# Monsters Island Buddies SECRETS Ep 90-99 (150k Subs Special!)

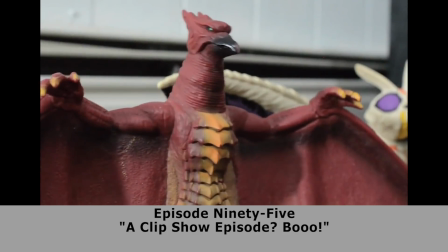[16:24]
Yeah, there's another fourth wall break. I think the setup's good.
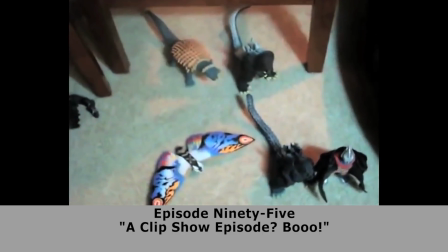[16:29]
I'm not proud of this payoff with them all just looking straight at the audience.
And when he takes over, it'll be a total apocalypse.
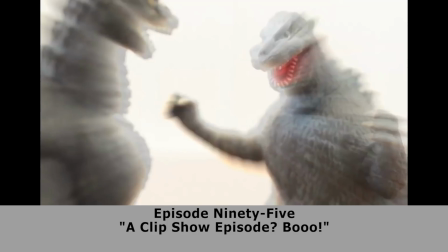[16:37] Wait, what's this about on alpaca's lips?
I think I was originally going to do something with that line, similar to what I did with the space-time paradox and space-time paradox, and the ducks turned out to be real characters.
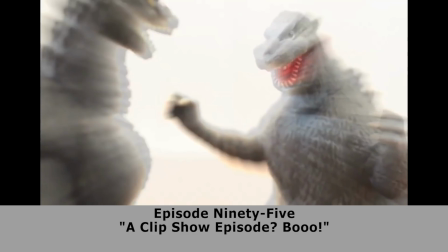[16:49]
I think there was a point in time I was going to have an alpaca's lips come and bring the end of the world or something like that.
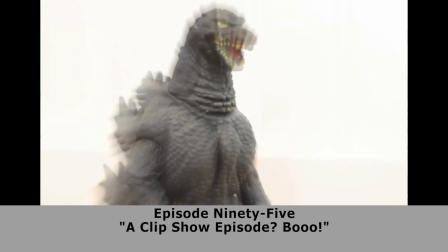[16:57]
Clip show formats also let you tie a lot of the exposition together.
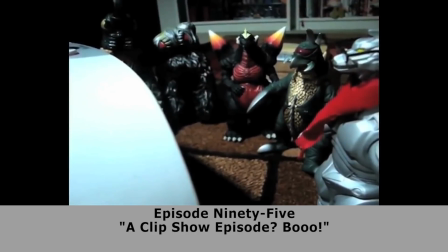[17:01]
Like here, we get to kind of retrace Gojira's steps since the early seasons, and we confirm that it was his voice on the speaker in season two,
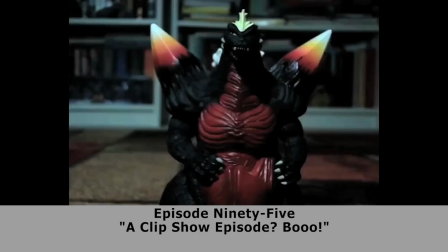[17:10]
and we confirm that he's Cthulhu's slave,
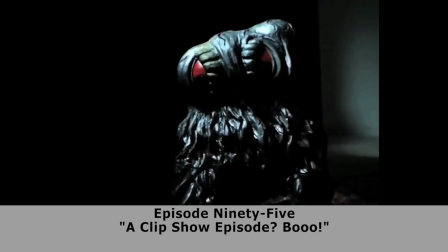[17:14]
and the reason he was trying to do all those evil plots at the beginning was to escape that and escape Cthulhu taking over the world.
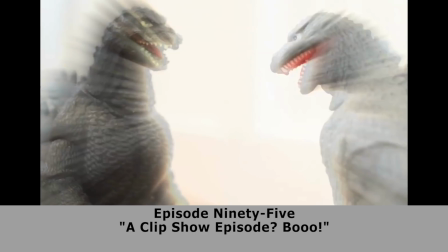[17:22]
Gojira's actions since the beginning have been both in service of Cthulhu and trying to create a
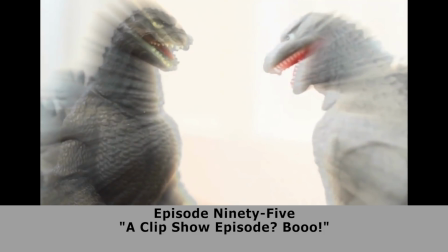[17:27]
space-time paradox to avoid a hell coming to Earth.
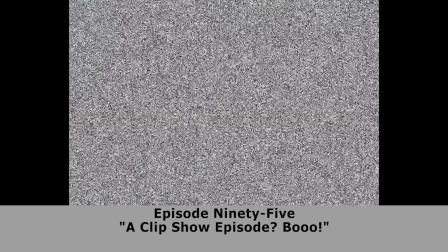[17:33]
Yeah, I planned that from the beginning. No, I really did not.
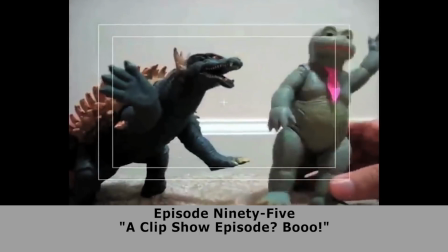[17:37]
It just kind of fell into place this way.
Where did you get that video camera anyway?
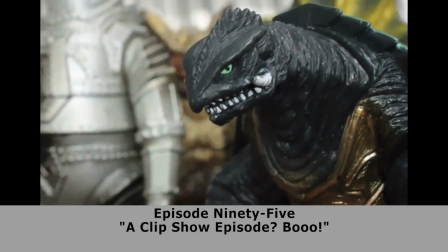[17:42] Why? I just found it one day. That's so funny, because I used to have a video recorder, and I lost it.
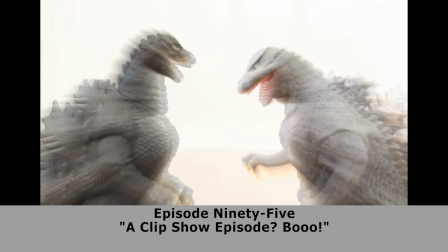[17:49]
I actually have no recollection of making that joke that the video camera used to belong to Gamera.
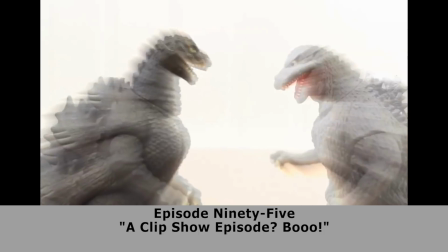[17:54]
I wonder if that was setting something up. I really don't remember doing that. So, yeah, this is also the beginning of the end for this Godzilla figure.
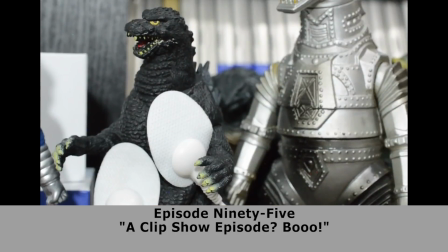[18:02]
As you can see, there's still some peanut butter crap in his mouth, and I did purposely leave a little bit for this episode,
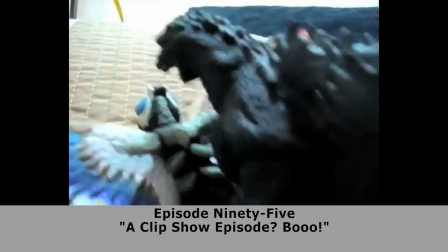[18:09]
but what wound up happening was a lot of the white in his teeth vanished too,
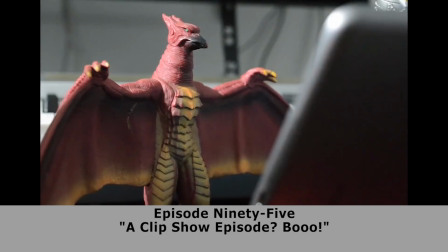[18:13]
and his mouth just looked weird, and you'll see that in the next few episodes. But it got to the point when I just couldn't stand it with this Godzilla toy anymore, and I swapped him out.
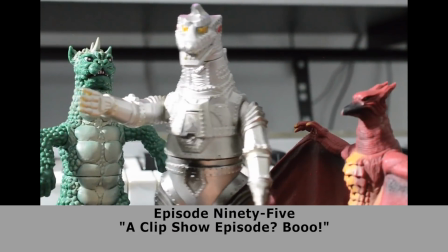[18:23] Mechagodzilla is now doing a bad Christopher Walken impression.
So this was a little opportunity to do a nice retcon, because if you recall in an earlier mailbag,
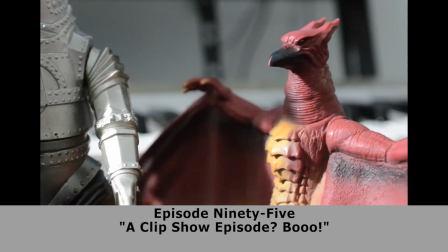[18:35]
Mechagodzilla had three functions, and one was doing a bad Bill Cosby impersonation.
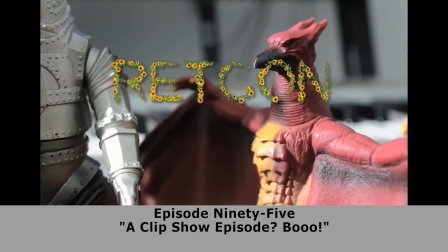[18:40]
But unfortunately, it turns out that Bill Cosby is a human piece of garbage and a monster.
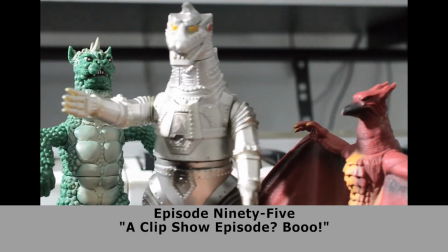[18:45]
So, we had to retcon that and change it into a bad Christopher Walken impression.
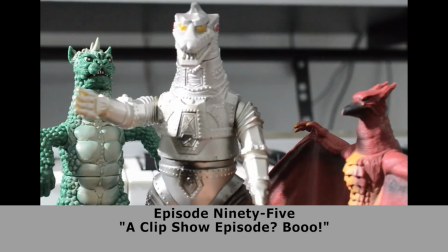[18:50] Two kaiju fall into some cream. One gives up and drowns.
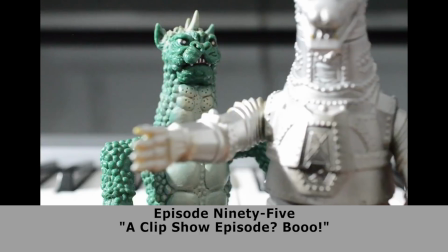[18:56] The other, he struggles so hard, he turns that cream into butter.
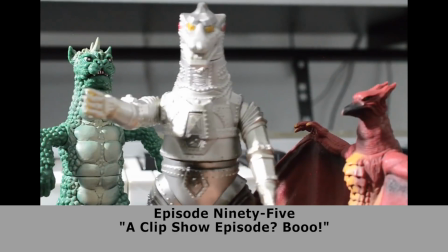[19:01] Now, Rodan, which kaiju are you?
This is from Catch Me If You Can.
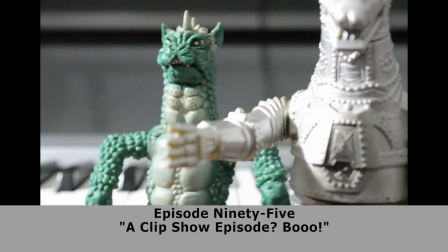[19:07]
I love that movie. It's a good movie.
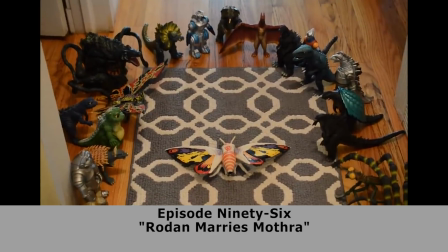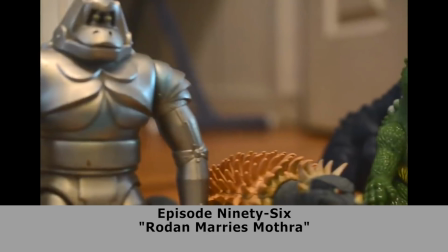[19:13]
And now, after all these years, 96 episodes, Rodan marries Mothra.
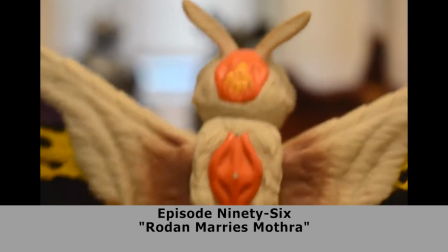[19:21]
And if you wanted to, if the entire Cthulhu plot wasn't your cup of tea,
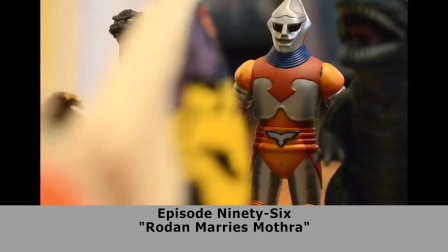[19:27]
you could make this your last episode of Monster Island Buddies, and it'll work. And that's designed on purpose.
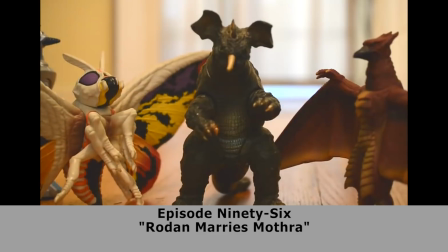[19:33]
This was sort of an exit point if you wanted to jump off before things got
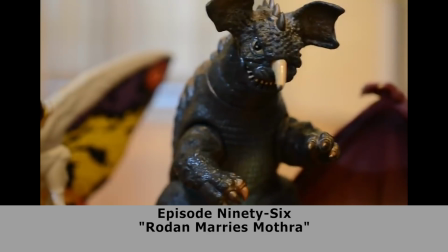[19:38]
really weird and just tie up all the Ghidorah Monster Island War stuff.
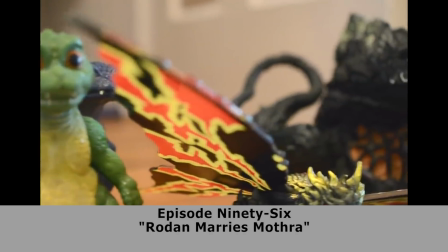[19:43]
Spare a moment to imagine a grown man laying on his belly in his hallway marrying two of his action figures in front of all of his other figures.
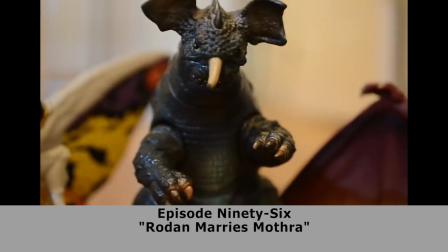[19:53]
So Barry Gunn's speech here is also a little meta. It's kind of speaking to the audience about how the show itself has changed.
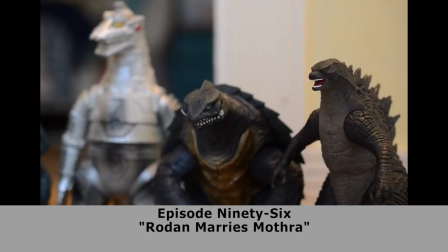[20:00] And so much has changed since then. Our appearances?
You'll see it right here. He said our appearances, and then it shows characters who have changed their appearances throughout the show.
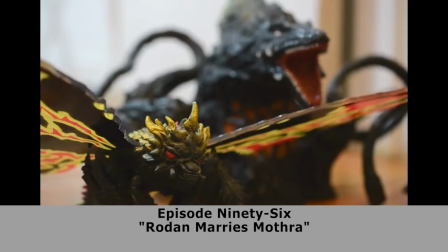[20:09]
Then he says our loyalties, and we show a couple of monsters who have switched sides a couple times.
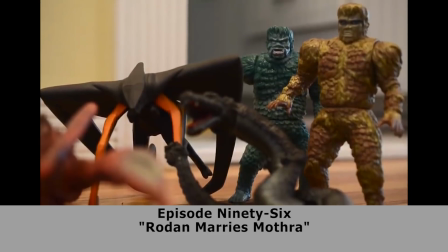[20:15] Some of us, it seems, never got much of a spotlight. This is some bullshit right here.
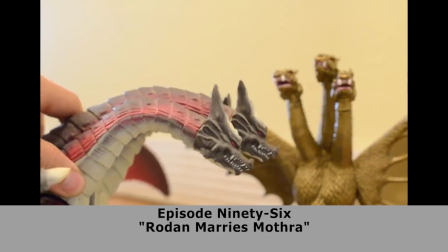[20:20] Oh, me! Hey, hey, hey, and screw this. I'm going back to my home planet. I've had it with Earth.
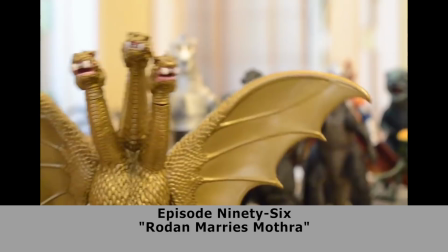[20:25] Hey, come back here.
I think that's it for Death Ghidorah, right? Flies back to his home planet and we never see him again.